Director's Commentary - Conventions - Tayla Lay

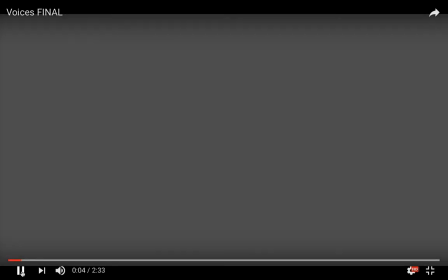In this director's commentary, I will be evaluating the conventions in my media product and comparing them to see if they conform or contrast to real media products.
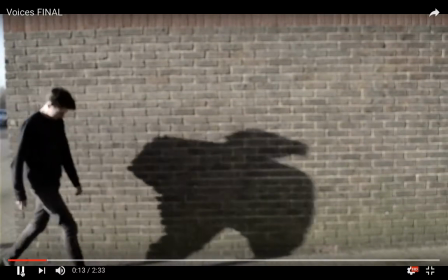Here we see a shadow on the wall. This is a stereotypical horror convention as you see dark figures in many movies.
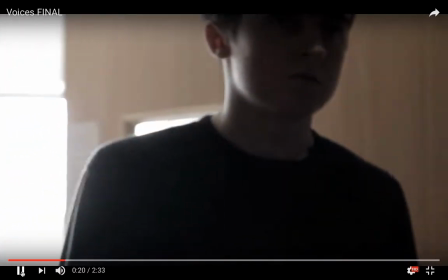The main character is Andrew, and the audience sees straight away that he is dressed in dark clothing and therefore set the mood to be quite mysterious.
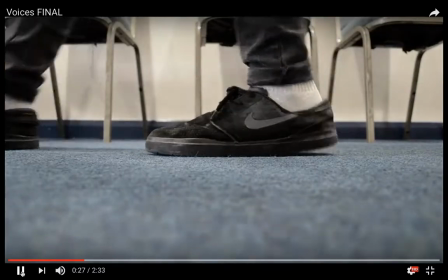In psychological horrors, usually there is a character with a twisted mind of some sort, and we present Andrew to have schizophrenia.
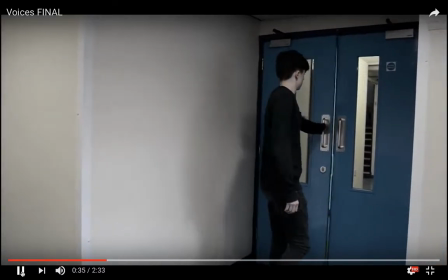There is low-key lighting surrounding Andrew, and this creates a tense atmosphere.
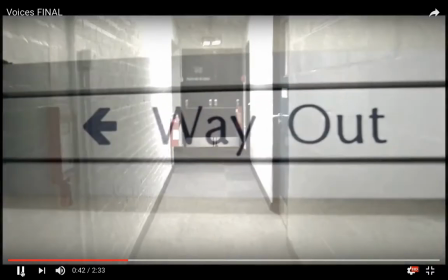He goes to the therapist, and this conforms to psychological horrors as they usually have a setting of a school, doctors or hospital.
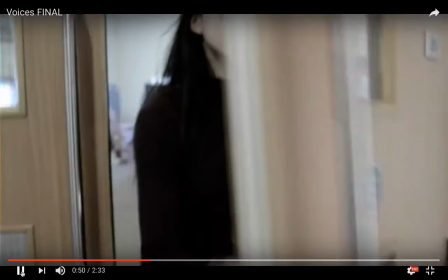There is high-key lighting which subverts stereotypes of a horror, but it could represent that he is in a good place where he is.
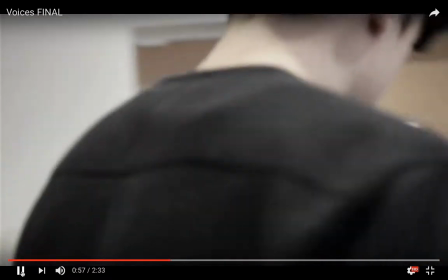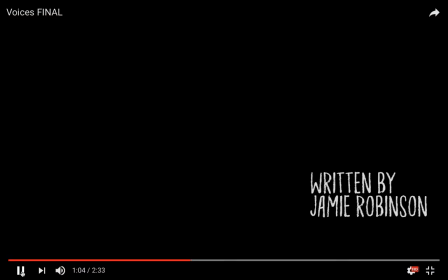Psychological horror films use eerie music, like other subgenres, to build tension and create suspense.
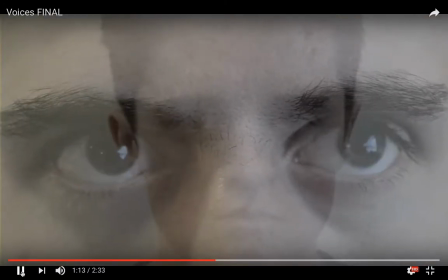How was your week, Andrew? Andrew. How was your week, Andrew?
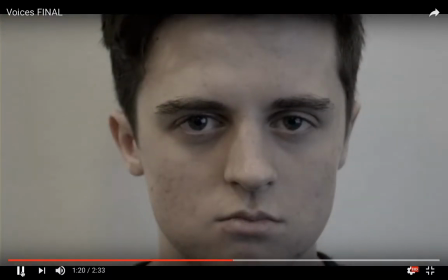The repetitive voices represent Andrew's mind, and this unnerves the audience.
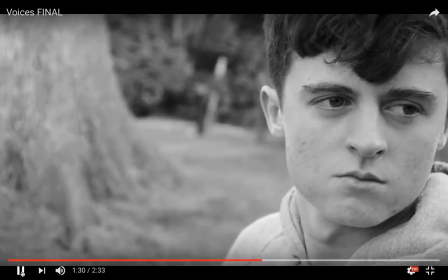Flashbacks are used in our product, just like the movie The Sixth Sense. This conforms to the horror genre as they give information and explain a lot to the audience about characters.
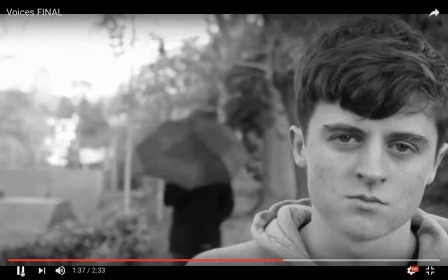The scene colour changes to black and white. This represents how it could be dreamlike and overall is not real.
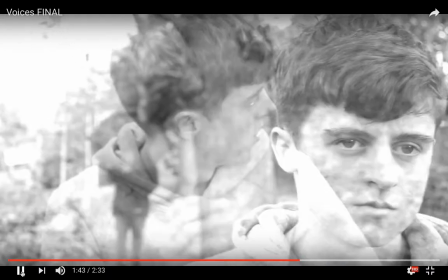The audience see Andrew in the woods setting, and this is another place that is used a lot in psychological horrors.
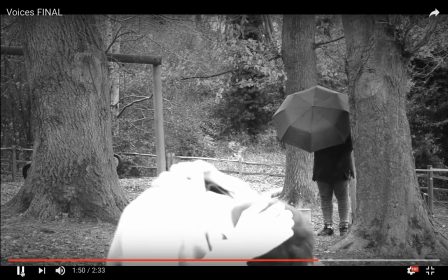These are used so that audience can relate in some way to the sequence, the people and the environment presented.
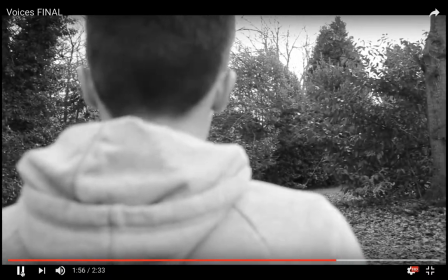The audience feel more scared because these are real places and film seems more realistic to them.
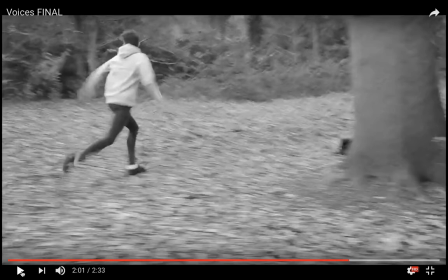The Shining is a good example of fear of the unknown as the setting is placed in the middle of nowhere. This is displayed in my media product as there is an unknown figure that follows Andrew's every move,
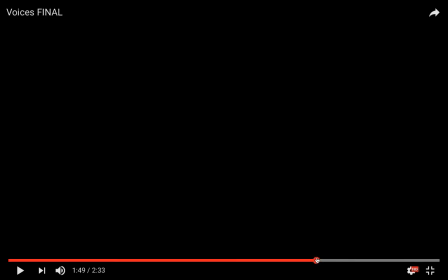as we can see here.
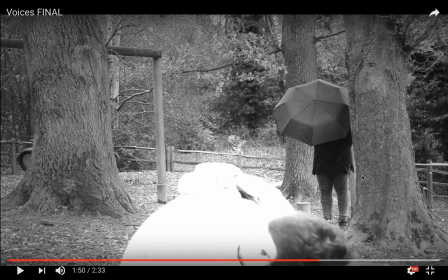The unknown figure is not known, obviously, it's not known by the audience, and they question this, and it's really mysterious for them, which conforms to horror genres.
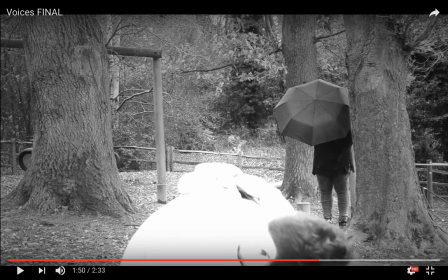Andrew a lot of the time can't stand the voices in his head and reacts a lot to this. It can be seen that his mind is his weapon of fear.
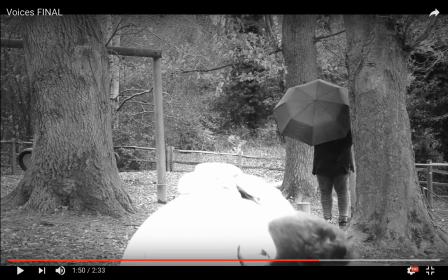Weapons conform to the horror genre, but they don't exactly have to be a physical weapon, as the killer's twisted minds acts as a weapon of fear against the victims in the film.
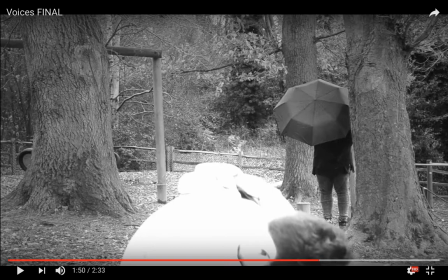We do not know the plot fully for the sequence, the audience don't know, but from this we can see that he is disturbed in some way.
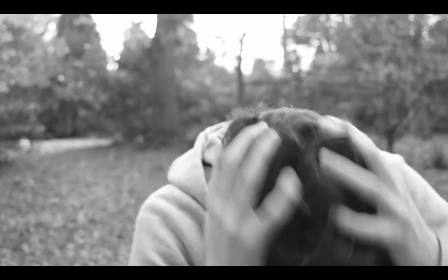He has visions that are presented, and this shows his thoughts and his mind. He is disturbed and tormented, so again this conforms to the character stereotype in horror films. The high-pitched noise again unnerves the audience.
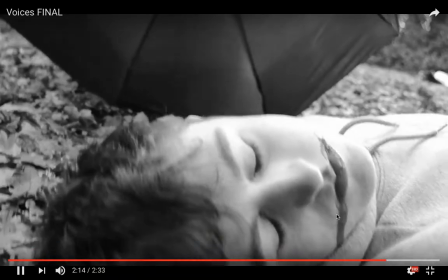There are many quick cuts followed by long takes to make the audience feel uneasy, for example, like this.
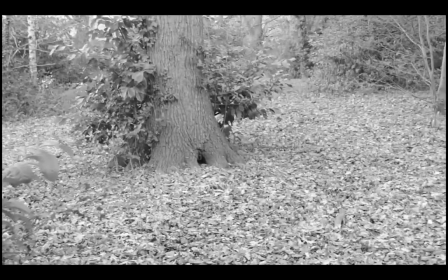The handheld camera also creates a sense of realism and is blurred, so again makes the audience feel on edge and unnerved.
Andrew? Did you see anything, Andrew? How was your week, Andrew?
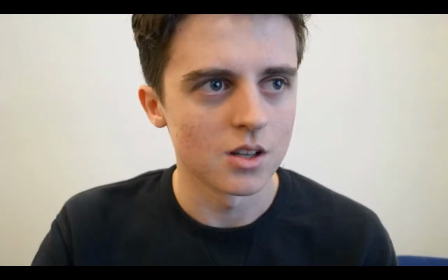The scene goes back to high-key lighting and shows
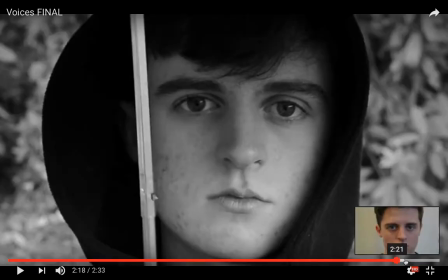our product goes from black and white back to high-key lighting and normal colour,
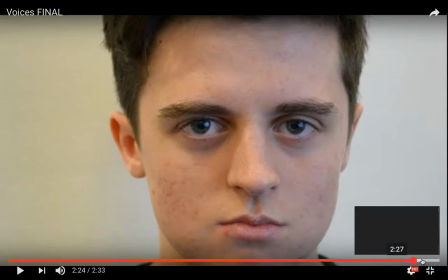and this subverts horror genres because
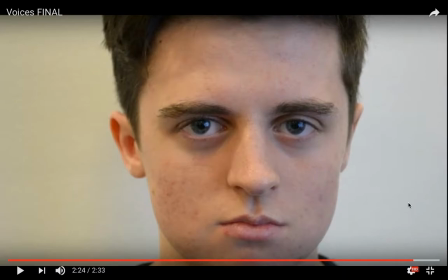usually there is a lot more low-key lighting and a lot more darker. Also, the titles that we used are in white.
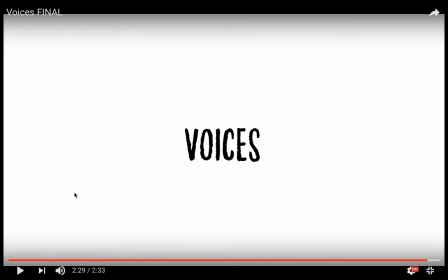white is contrasting, and it contradicts how in horrors it's mainly more dark and eerie, whereas white is more of a purity. So this subverts that stereotype.
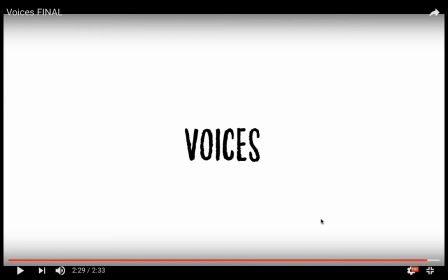Overall, our media product shows how we mainly have conformed to the stereotypes of a horror genre, especially psychological horror genres, from the sound, sight, settings, and the characters and the weapons used in our film.